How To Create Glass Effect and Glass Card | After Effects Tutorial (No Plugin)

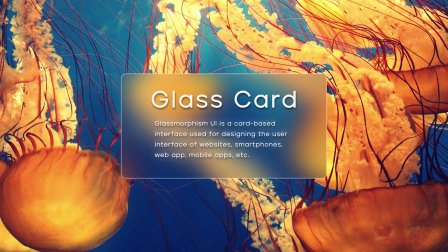Glassy visuals are clean, minimal ways to spice up your projects.
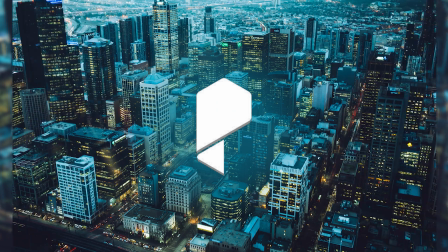So, today we're gonna try three interesting ways to use the effect inside Adobe After Effects.
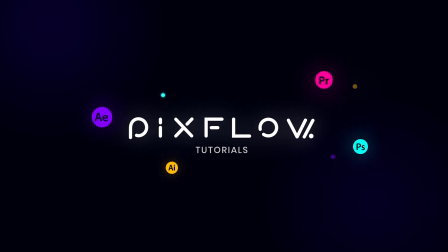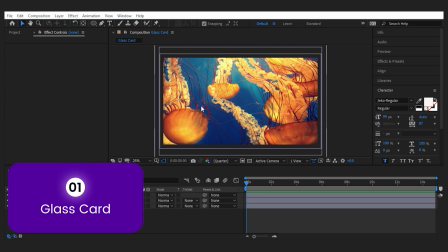Alright, the first way is to create a glass card on top of a sharp background. It's an effect called glass morphism, mostly in UI design, and it gives you a modern look. So I have a few backgrounds here, and the first thing I'm gonna do is to create my card using the shape tool.
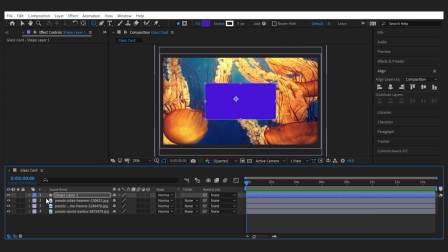Then align it to the center. I'll rename it to glass, and change it to an adjustment layer by turning this circle on. Now that it's not a solid layer, let's go ahead and add the fast box blur to the layer to make it look glassy.
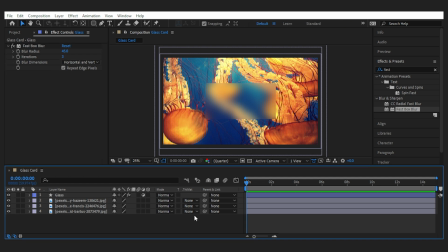The amount of blur depends on your taste, but I'll go with 45. Next, I'm gonna duplicate the layer and call it stroke. Let's uncheck the adjustment icon and delete the blur.
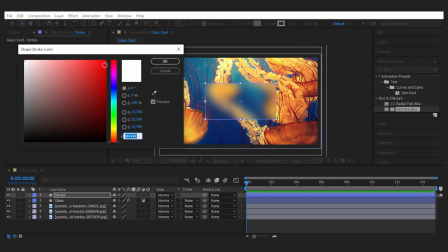Now set the fill to none and give it a white little stroke like 4.
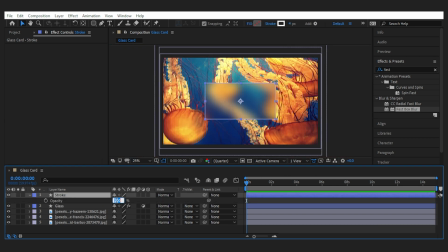I like it bold, but if you want to have a subtle edge, bring down the opacity and the stroke amount to make it minimal.
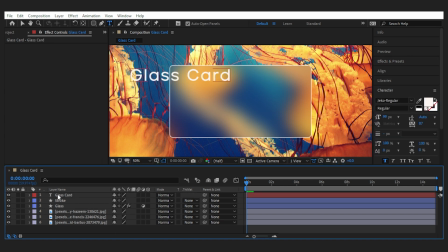Now we can add text on our card, and it looks interestingly simple.
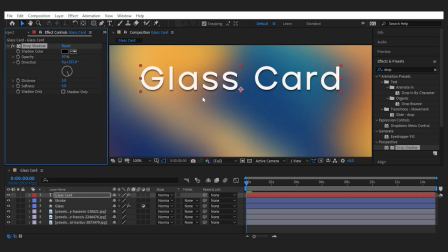To make it a bit more pronounced, we can also add a drop shadow to the text, adjust the settings to your liking, and done.
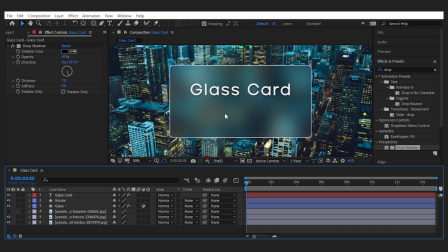Piece of cake, right? Now if I change the background, you can see that the reflection on the glass changes based on the background colors.
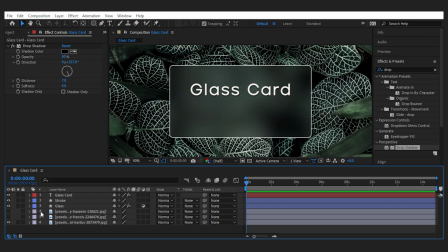And that's what makes it a bit realistic. Just remember that there should be some kind of sharp background behind the card to form a glass effect.
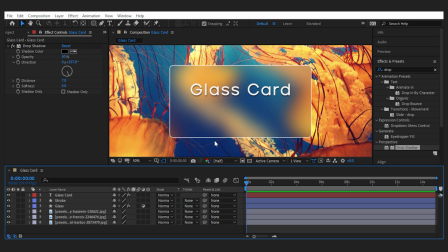It doesn't work on a background that's already blurry.
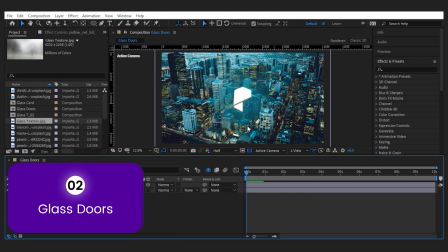Okay, for the second technique, I have a background again as well as a simple logo animation. Now this one needs a photo of glass texture, so I'm gonna make a comp with my texture and drag it on top of the layers in the main comp.
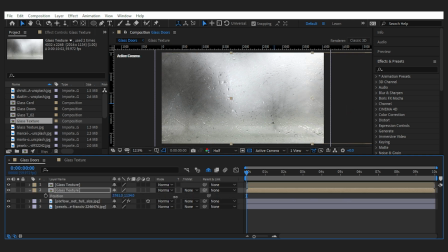Then I'll duplicate the layer and position them left and right, like the two sides of a barn door or window.
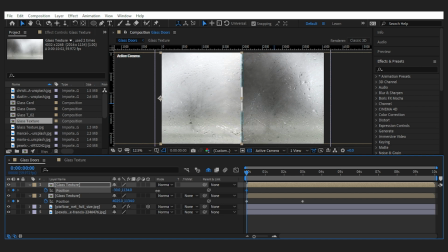And keyframe their position to make them open to reveal the logo behind. Next, I'll make a duplicate of each layer and rename them to be able to link them properly later on. Now these two copies are going to be the map for the glass texture of each side,
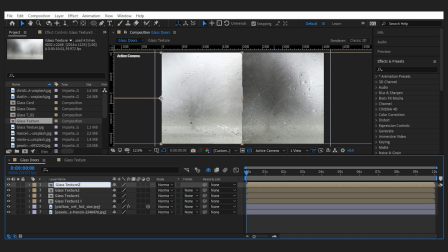so it's very important for them to have the same position and movement of the main layers.
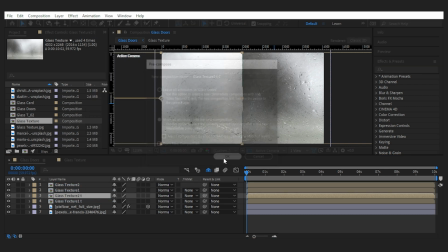I'll pre-compose the texture layers, move all the attributes, and turn them off.
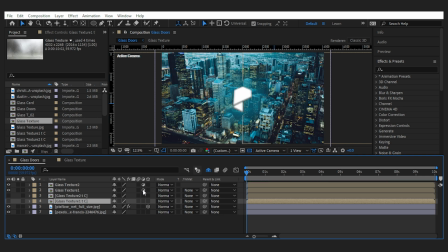Then I'll turn the main layers into adjustment layers and begin adding some effects to them.
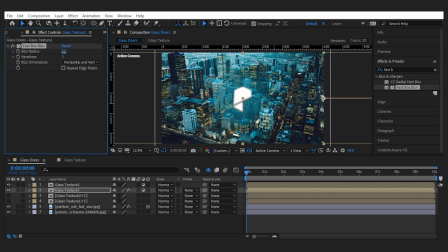First, I'll add the fast box blur as the basis of a glass layer. Then the transform effect to enlarge what's behind it, like some real glasses, by scaling it up to 105. Next is the curves effect to make things brighter a little.
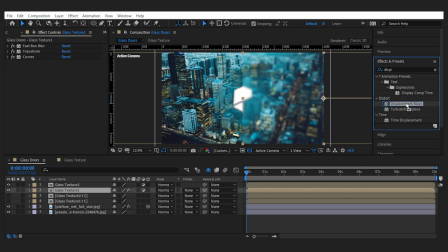And finally, what's gonna make our texture to pop up is the displacement map. Set the map layer to the duplicate texture layer behind it, and set the horizontal displacement to something like 25.
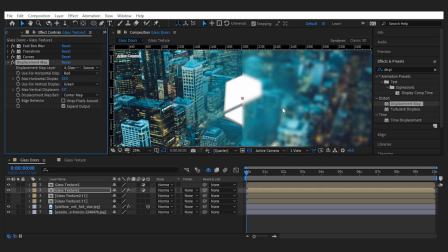And there it is, our glass texture.
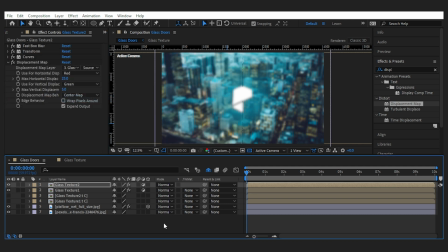Now let's copy all the effects to the other half and change the displacement map to the layer beneath it. And this is the glass door we want. Now to make them more realistic, let's create beveled edge for the glass by going inside one of the main glass layers since they're duplicates,
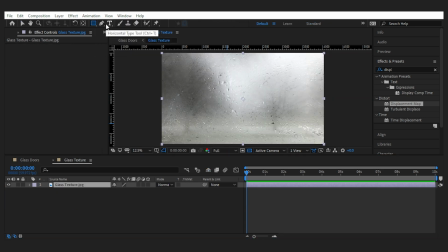and double click on the rectangle tool to make a mask around the texture.
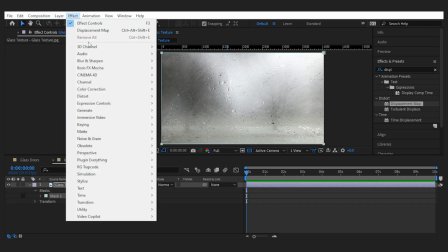Then while the layer is selected, go to the effects, add a stroke,
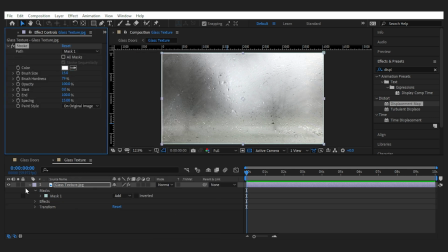and set the brush size to something like 15 or whatever that suits your glass.
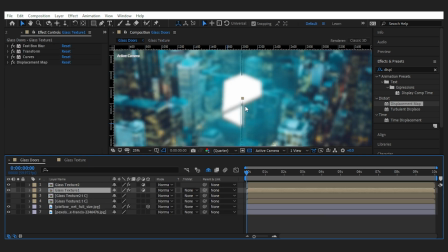And now they have a nice edge. Let's get a preview. Not bad.